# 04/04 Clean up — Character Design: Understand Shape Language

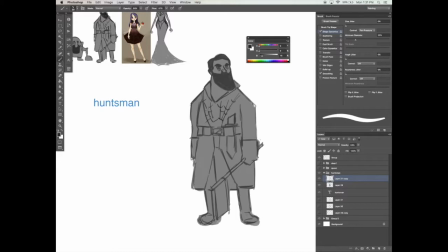(8:13)
So this one, I'm going to emphasize that straightness to kind of balance out that slight curve on the other side. And again, look, I'm hiding constantly. Making sure that this shape is working, making sure that the silhouette still makes sense.
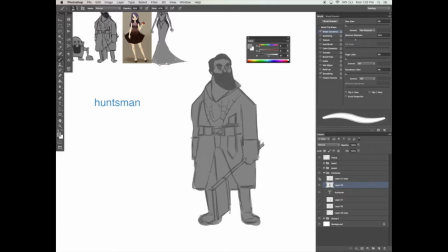Now, when I hide my outline, I really don't like that little shape that's sticking out from my silhouette where the axe is, so I'm going to get rid of that and just erase it.
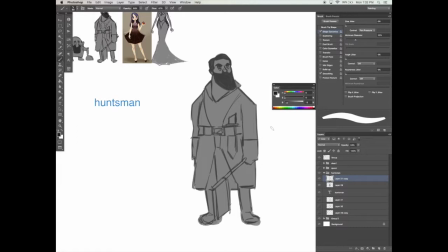(8:46)
But I did like how it kind of broke up those very straight lines on the right. So what I'm going to do instead is I'm going to add his gloves and, you know, kind of draw them outside the silhouette a bit.
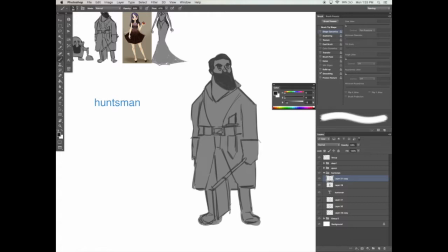(9:00)
And just by doing that, it's not a very big change, but it didn't make my character look so symmetrical on the right. So these are very little things that you can do, like really nitpicking at your character.
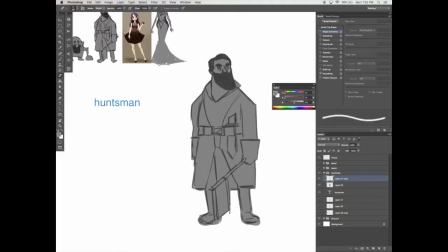I'm adding in those very box-like shapes to the belt again,
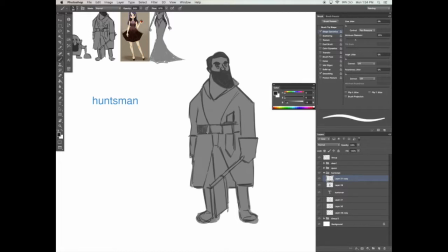(9:31)
and I was thinking I wanted to go in and revisit that sword or that knife that's kind of hanging on his belt on the right there. I see that big shape I have where that, you know, it's like a rectangle with a diagonal slant to it.
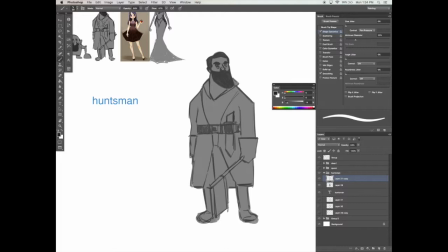(9:46)
I'm thinking maybe I'll add in that slight spiderweb feel to it and give it that shape. It'll make it a little more interesting. Right now our character is very boxy. and there's no intricate detail in there.
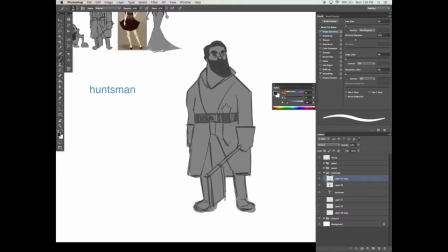(10:00)
Of course, we can add a lot more of that when we're in the color phase or the final stage of our character, but I want to see what it looks like right now, and I think I like that.
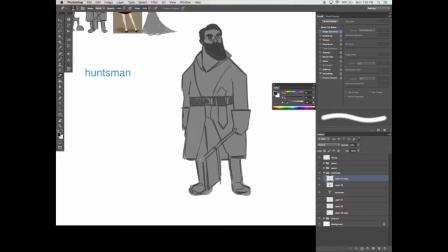(10:08)
I think adding in a very small, detailed shape makes our character a little more interesting. He was looking a little boring at, you know, right now.
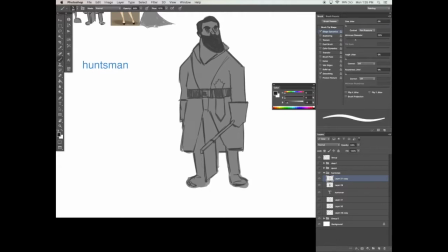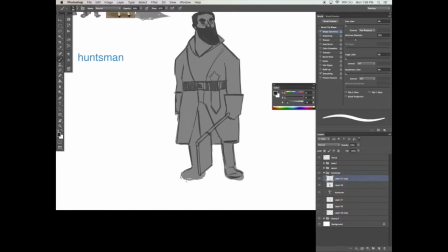And I really don't like this very diagonal line that I've drawn here. It doesn't work with our character.
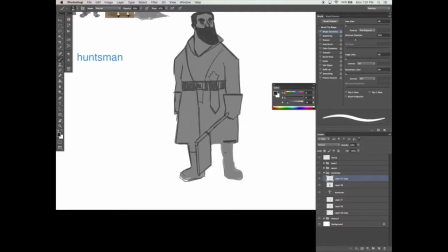(10:35)
I'm going to stick to adding those straight lines as I did before. I thought maybe it would make my character a little more interesting, but I don't think it works in this case. So let's just get rid of it. So I think I'm quite happy with my huntsman right now.
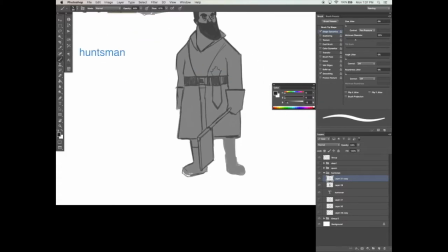(10:55)
I have a lot of shape information in there that I'm very pleased with, and I think that, you know, it makes a lot of sense and works well with my character.
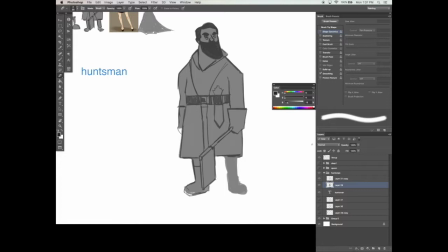(11:03)
You know, I think his right leg is a little thin right now, so I'm just going to fix that so that, you know, it goes along with the entire shape of the character. And then let's move on to our final character, the queen. I left her in a very rough stage in the previous video.
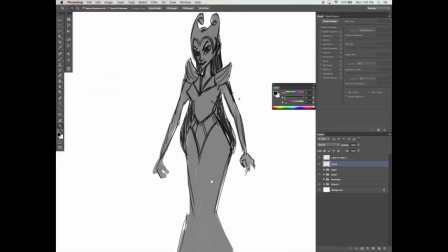(11:20)
Now we're going to go ahead and really refine her, just as I did with the dwarf and with the huntsman.
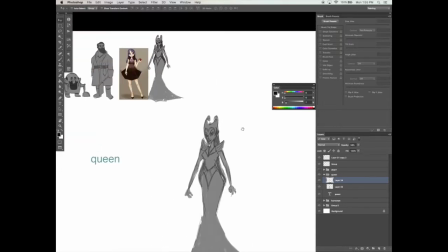(11:28)
She's of course going to be a little more complicated because there's so many different pointed shapes to her, but you know, we'll make it work.
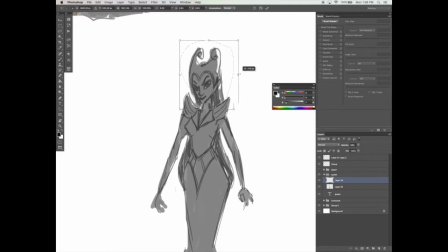(11:37)
Now when I looked up at my lineup, I noticed that my Snow White character has a slightly wider face and bigger eyes, and the reason I had done this was I wanted her to seem a little younger. You know, the younger you are, the wider and bigger your eyes are.
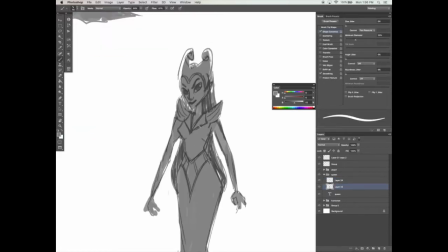(11:51)
Now in the case of my queen, I think we'll leave her eye shape to be the same, but I will make her head a little bigger because right now it doesn't look stylized enough. When I look at the character on a whole, it's very simple. So we're going to elongate that shape of her head a little bit.
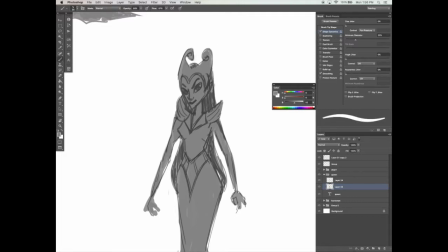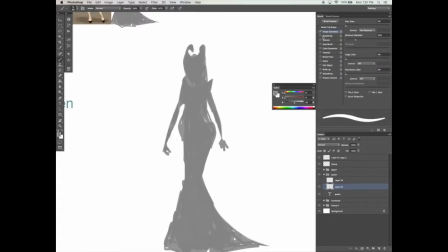(12:18)
Now I've hidden the outline so we can pay attention to the silhouette again.